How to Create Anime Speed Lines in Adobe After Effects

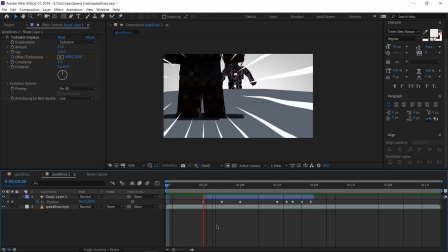Now we have something that looks like this. A lot better because it actually tracks our guy. Another thing I'm gonna do is start wiggling the scale a little bit so it starts jittering back and forth. To do this, I'm gonna hit S on our keyboard. This will bring out our scale options. I'm gonna hold down Alt and left click on the stopwatch over here.
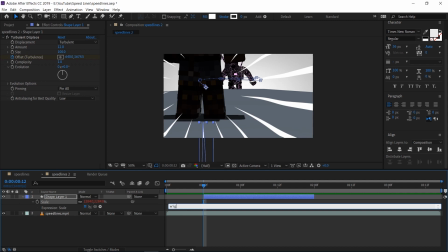This will bring down our expressions menu. In our expressions, I'm gonna type in wiggle bracket 10 comma 10 close bracket. Do not hit enter at the end, simply click off in some blank space. This will start wiggling the scale back and forth.
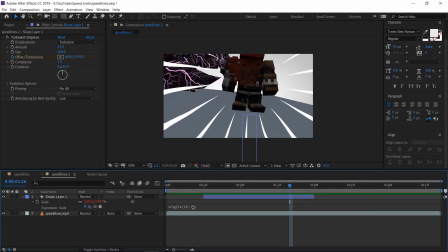Gives it a little bit of extra sporadicness. If you wanted to make this more intense, you can actually up the numbers from 1010 to like say 2020.
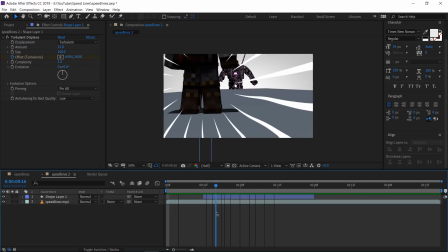All right, so 10500 seems to work for me. All right, so now we have one set of speed lines in, but I wanna add some variations.
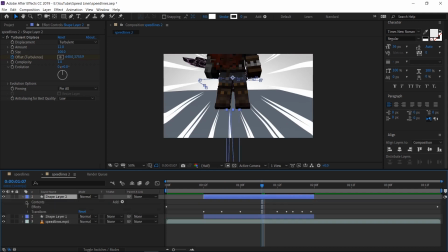So all I'm gonna do is hit Control D to duplicate the layer. Now we can twirl down the second one, go down to its contents and the shape, and all we have to do is change the shape of this one.
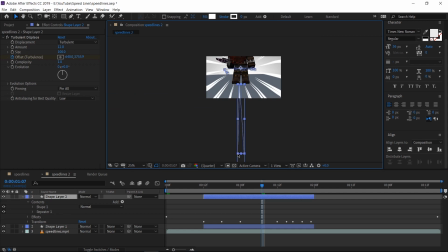I'm gonna make this one probably a bit thinner. Let's try to find the individual points here on the shape path. Yep, there you go. Make this one tinier, and I'll make this one shorter as well. Now it's gonna look like it's stacking up right now, that's fine.
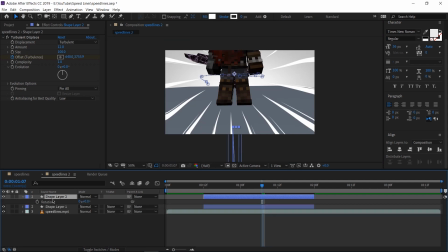Let's select our shape layer 2, hit R on our keyboard, that's gonna drop down rotation. And we're just gonna spin this around a little bit. Let's not put it straight in the middle, that's not gonna look very nice. How about somewhere there? And now we have two sets of anime speed lines.
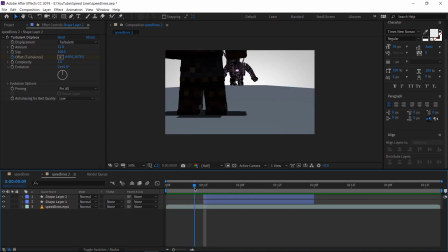Now you could go in and add an extra set, but I'm just gonna leave it at that. We're still not done yet because the effects just kind of pop into existence and pop out of existence. Let's make them go in and out of frame. I'm gonna do it for the big lines first. Let's open up the contents, go to shape 1 and select the path, drop down to path, and we get the path timeline.
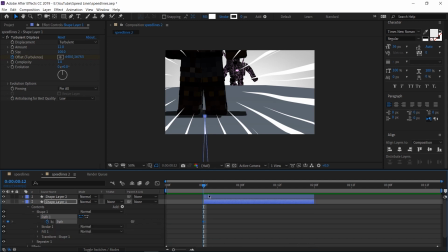Let's hit the stopwatch on the first frame. This is gonna give us a keyframe. Let's move forward by a few frames. Because this is thicker, I'm gonna say that this comes in slower than the supporting lines. So let's say this comes in after 1, 2, 3, 4, 5 frames.
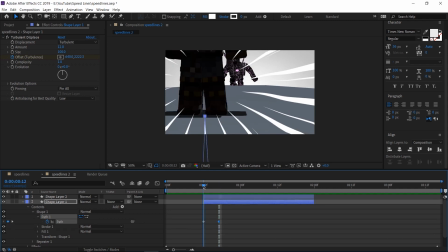On the fifth frame, I'm gonna hit this little diamond here to create another key point. I'm gonna move back to the first frame, select the main speed line, and just pull it out of frame. Now if we play it back, it should shoot into frame. At the end, we don't have to redo all those keyframes, don't worry.
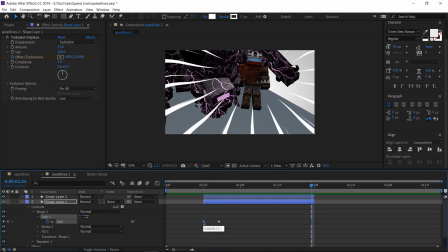I'm gonna select the first keyframe, hit Control C, Control V, that's gonna copy the first keyframe there.
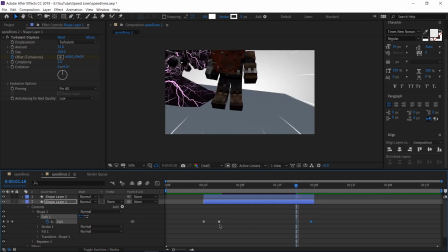I'm gonna move back by 5 frames, 1, 2, 3, 4, 5, copy this keyframe, copy paste, and it just works.
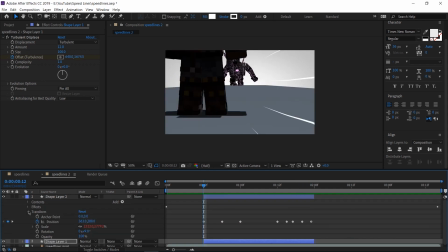Let's do the same thing for the second one, except because this one has thinner lines, I'm gonna say that this one comes in faster. So let's make a keyframe here, move forward by 1, 2, 3 frames, make another keyframe here, go back 3 frames, and make this go outside.
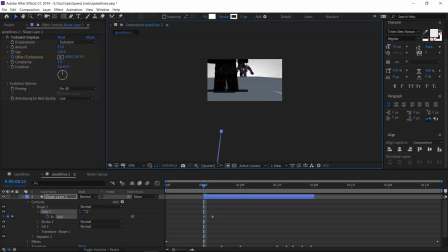Let's select this and just kind of pull that out. There we go. Go to the last frame, Control C, Control V, 1, 2, 3, copy this one, copy, copy, paste.
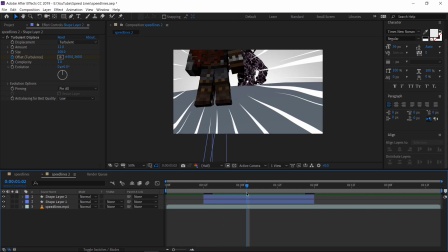And now they come in and they fade out. The last thing I wanna do here is make these lines blend a bit better. I'm gonna select both the speed layers and change the blend mode to overlay. Now that's all we need to do to make our anime speed lines, but if you know me, you know I'm not done yet.
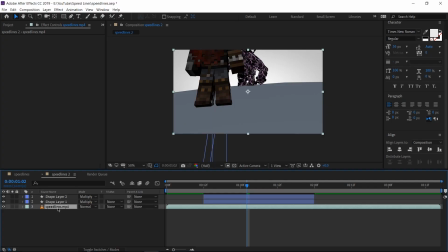I wanna make this extra powerful. Let's get to it. Let's first of all select our main layer down here, hit S on our keyboard to bring up scale and change the scale to 105. This will give us a little bit of room on the outside to work with. After that's done, I'm gonna find where the speed lines start kicking in.
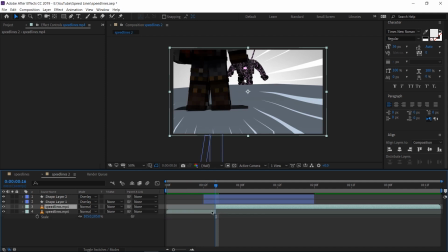So it's around there. I'm gonna hit Control Shift D to split the layer onto a different layer and cut the clip at the same time. I'm gonna go to where the speed lines end. So give or take around there. Control Shift D, split the clip again. On the middle clip here, this is the one we have to pay attention with. Let's hit S, drop down a scale, and hit a keyframe on the first frame.
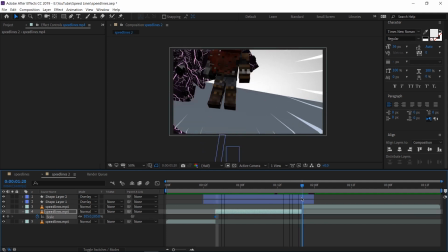I'm gonna go to the end of the clip and hit another keyframe there.
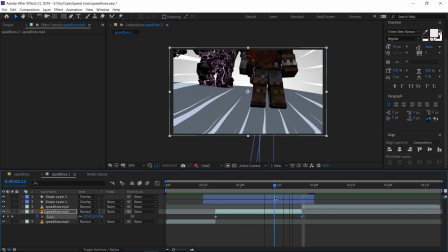But somewhere around the end here, right before he dodges this blade that's coming at him, I'm gonna scale up the size to, say, 145.
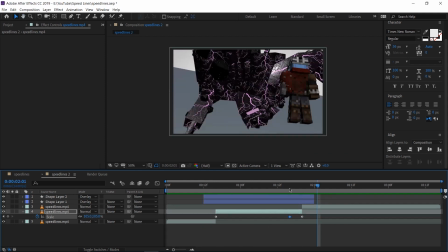Now the clip starts slowly zooming in before pulling out very quickly at the end. I'm still not satisfied, I wanna add more.
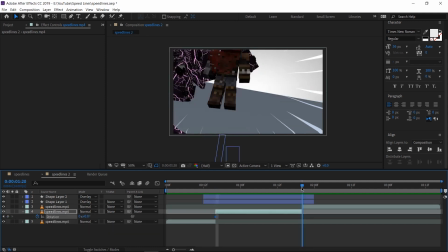Let's hit R on our keyboard to bring up rotation. I'm gonna set a keyframe right in the beginning and a keyframe right at the end. In the middle where he goes left over here, I wanna boost the extra rotations. I'm gonna tilt it over there like so. Make sure we play it back to make sure everything stays in the frame.
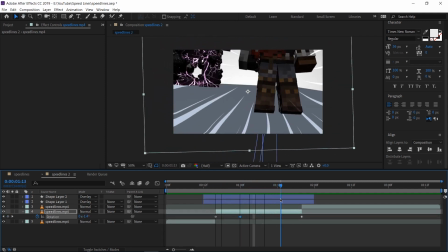He then goes to the right, so I'm gonna roll the camera to the right here as well.
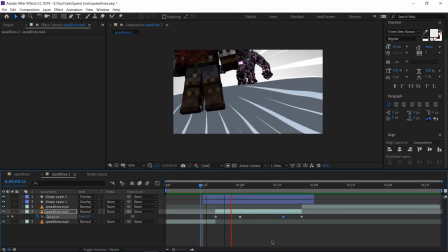Pull it really extreme like so. And now when we play it back, it has much bigger effect. I'm still not done yet. Let's select the middle layer again, hit P on our keyboard. This is gonna bring a position. We're gonna hit Alt and click on the stopwatch over here.
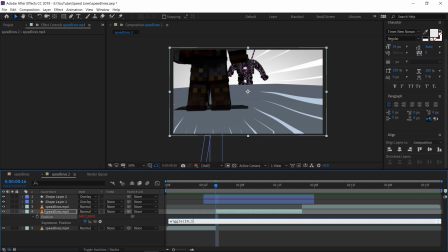Again, we're gonna type in wiggle bracket 10 comma 10. What this is trying to do is fake camera shake.
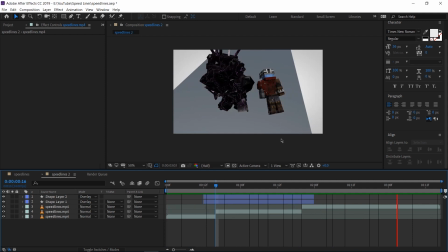So there we go. Now when the anime speed lines come in, it just jerks in and starts shaking like he's moving really quickly.